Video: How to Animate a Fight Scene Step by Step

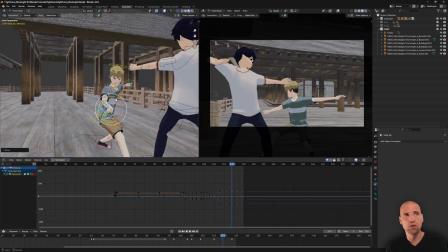[20:35]
And I'm not worried either about overstretching the character.
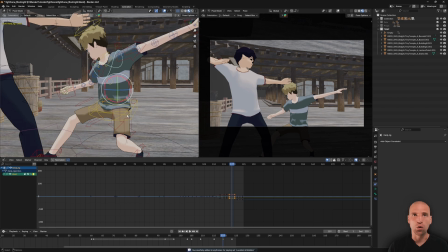[20:39]
I think being that it's more of a cartoony anime look, it's okay, and it definitely adds to it.
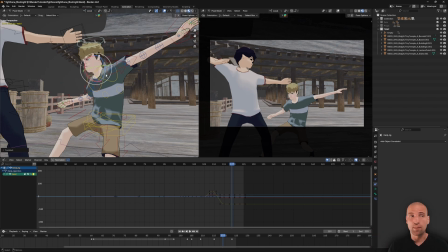[20:46]
Later on, I even scale some of the controls, which scales the geometry and almost adds a smear frame look to it.
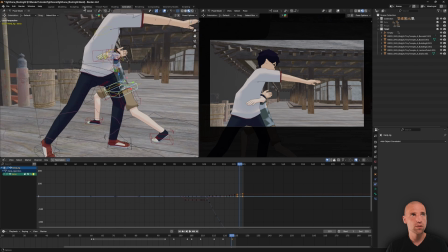[20:58]
Cool. So just worrying about this contact, it's an important pose,
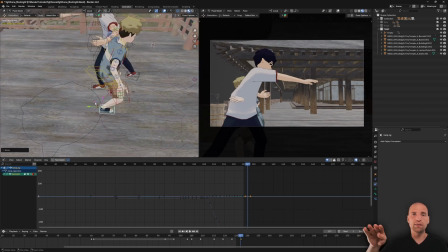[21:01]
and here actually I decided that the contact won't be on the geometry on the shirt,
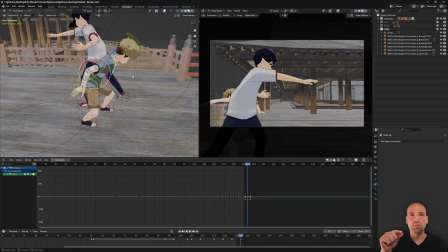[21:07]
but actually goes through it, which then will force me to pose the character in the white shirt and hopefully make that
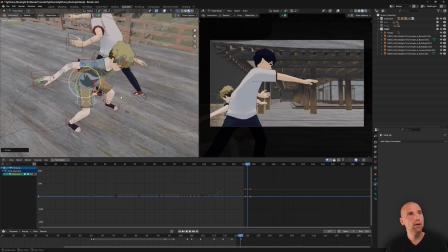[21:15]
hit more impactful. And just like I did before with the character in the white shirt when he was
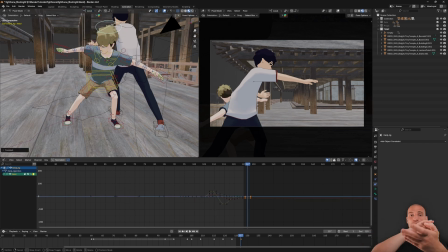[21:23]
attacking and he was moving, I was continuing his action, just finishing that idea.
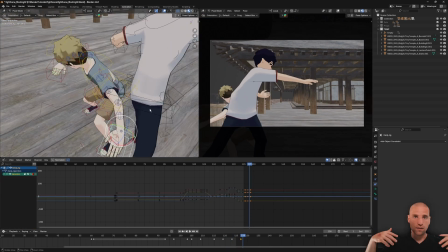[21:28]
Here now it's the character in the blue shirt. That momentum, his actual movement forward, is strong enough that I want to finish that idea.
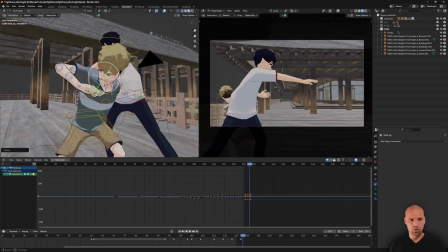[21:37]
And then as I was just standing here figuring out what that movement could be,
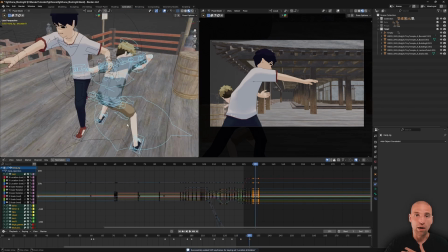[21:44]
I would feel that action, and then my arm just naturally wanted to come back for an elbow attack.
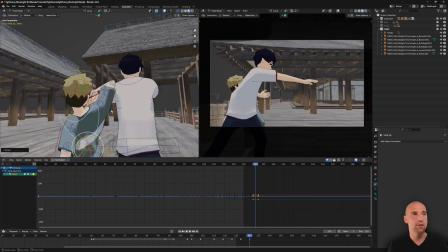[21:50]
So that's what I'm posing here is an aggressive elbow strike.
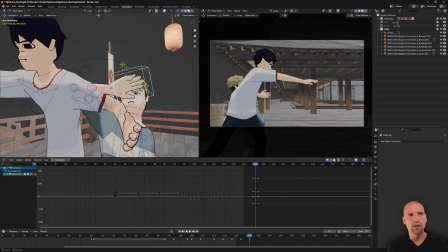[21:59]
And again, it looks a little complicated.
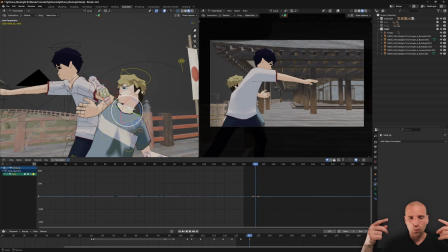[22:01]
There's the characters within the characters, but as I'm moving forward, the idea becomes a little more clear what the next pose needs to be.
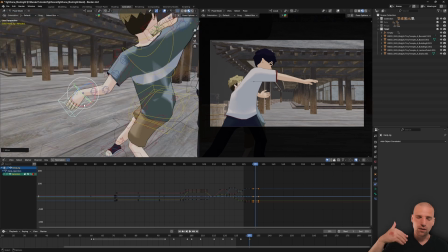[22:10]
And as I'm posing or about to pose the next idea,
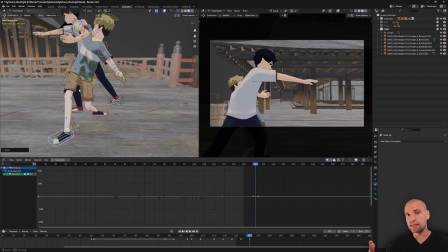[22:15]
I can already imagine the next one or two things that needs to happen, but I can't see that much further into the future.
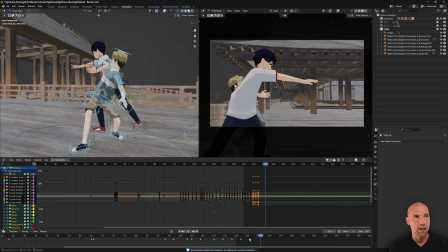[22:21]
So after the strike, I know the character is going to go back.
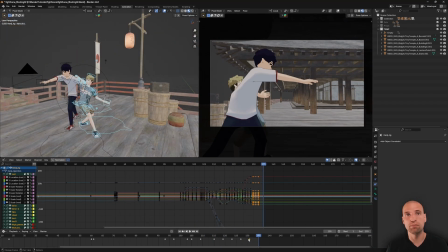[22:26]
That's about as much as I know until then I get there,
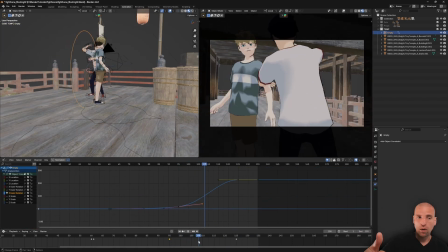[22:30]
and then I see what looks good, what might work, and then I come up with some other ideas.
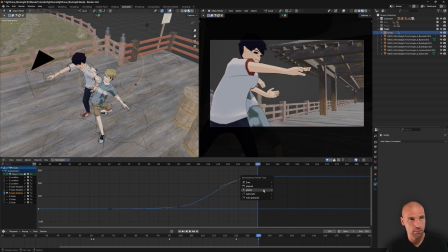[22:37]
Okay, so here I've selected the empty, which the camera's constrained to,
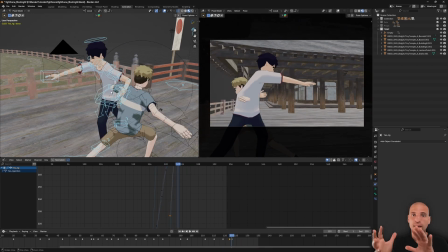[22:43]
and I'm just continuing that orbit now, knowing that I need that frame screen real estate.
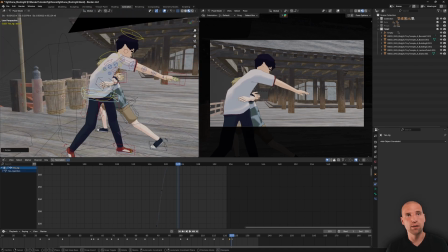[22:50]
And here now the character in the white shirt's really gonna, hopefully you're gonna feel that impact.
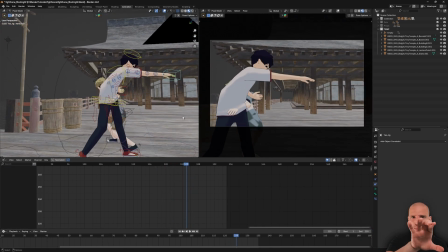[22:55]
So I'm adding his tummy and his COGs going back because of the hit, but I'm leaving that shoulder and that arm
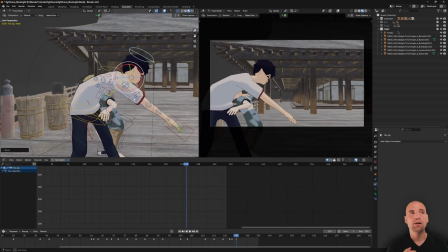[23:05]
where it was overall in that neck, just so you can feel that impact, feel that stretch.
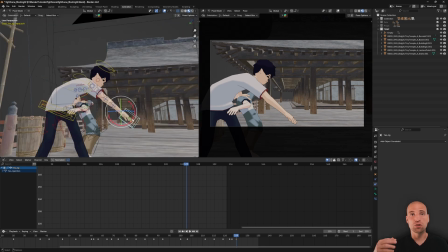[23:10]
So even at this stage, just blocking those big ideas in there.
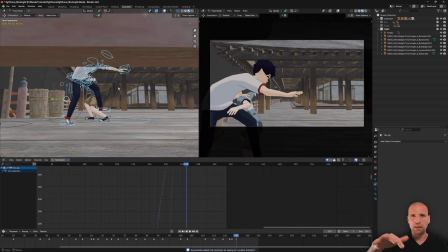[23:14]
The detail in terms of how really the cleanliness of the lines look, not too concerned with yet.
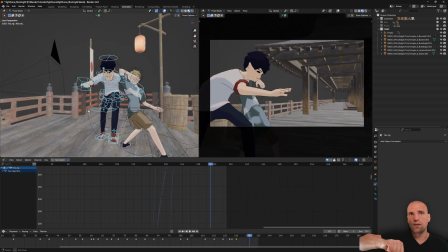[23:20]
You can see that the arm's coming up for the character in the blue.
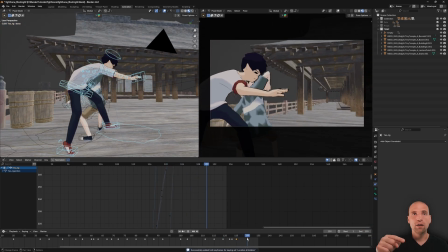[23:24]
I know I need to push that character in the white quite far back so that I have that space and you can see it in the camera view.
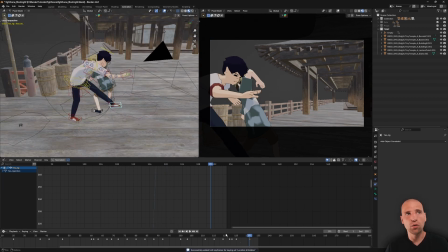[23:32]
Here as well, you can see that this character, and I don't know if I said it at the beginning, but the characters have faces.
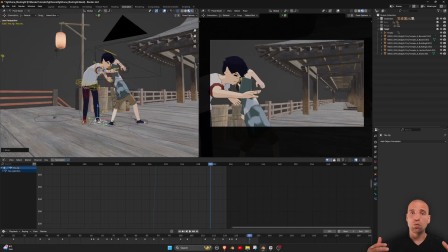[23:38]
The rigs don't come that way.
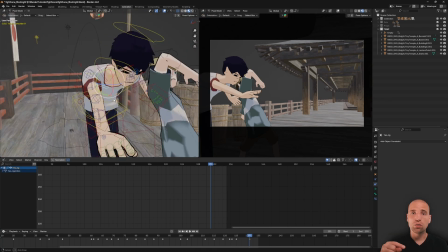[23:40]
So what that is I drew a grease pencil face and constrained it to the geometry of the head.
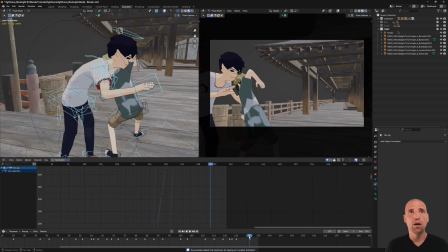[23:48]
And I think that works pretty well. Awesome. So you can see how the blocking is progressing.
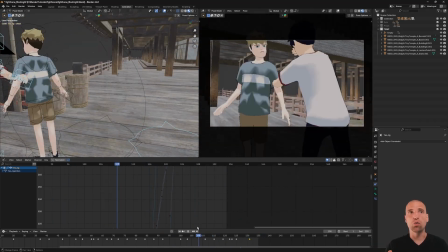[23:52]
I'm getting ready for that other major contact here. So I'm just continuing to pose.
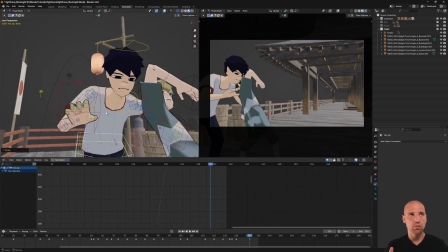[23:59]
Nothing in terms of any detail really yet,
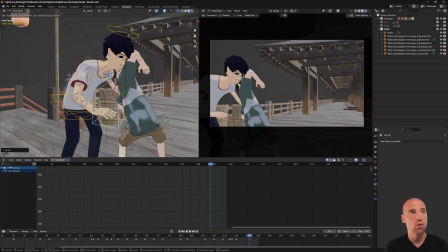[24:04]
but still I need to sell the shapes where it is and make sure that it all works together.
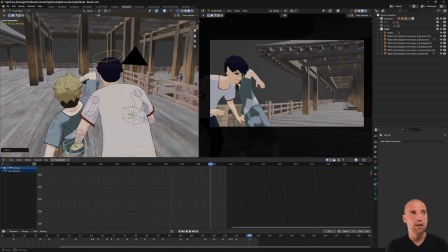[24:10]
Cool, moving forward, and I think this next frame here is that initial contact of the elbow.
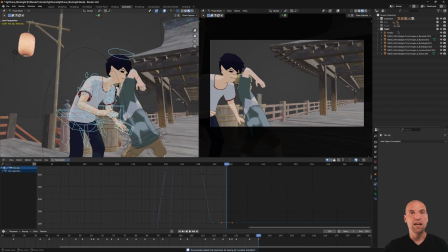[24:18]
And then when that contact really takes place, everything, because it gets hit in the nose and the face here,
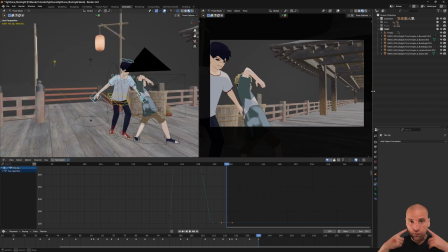[24:24]
everything after goes back from that body part.
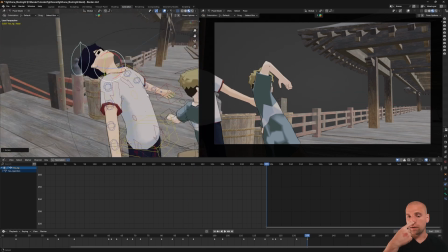[24:30]
And so the biggest point of contact, or the biggest impact point, is the head,
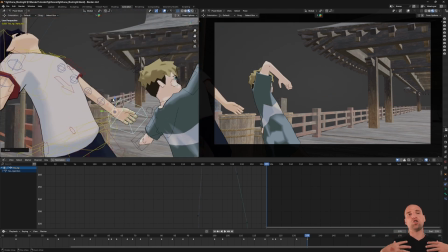[24:36]
and the head's going to move back first, and then the chest and shoulders, and then the arms kind of stay where they are,
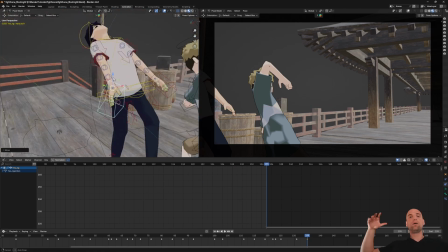[24:43]
and then they whip back later.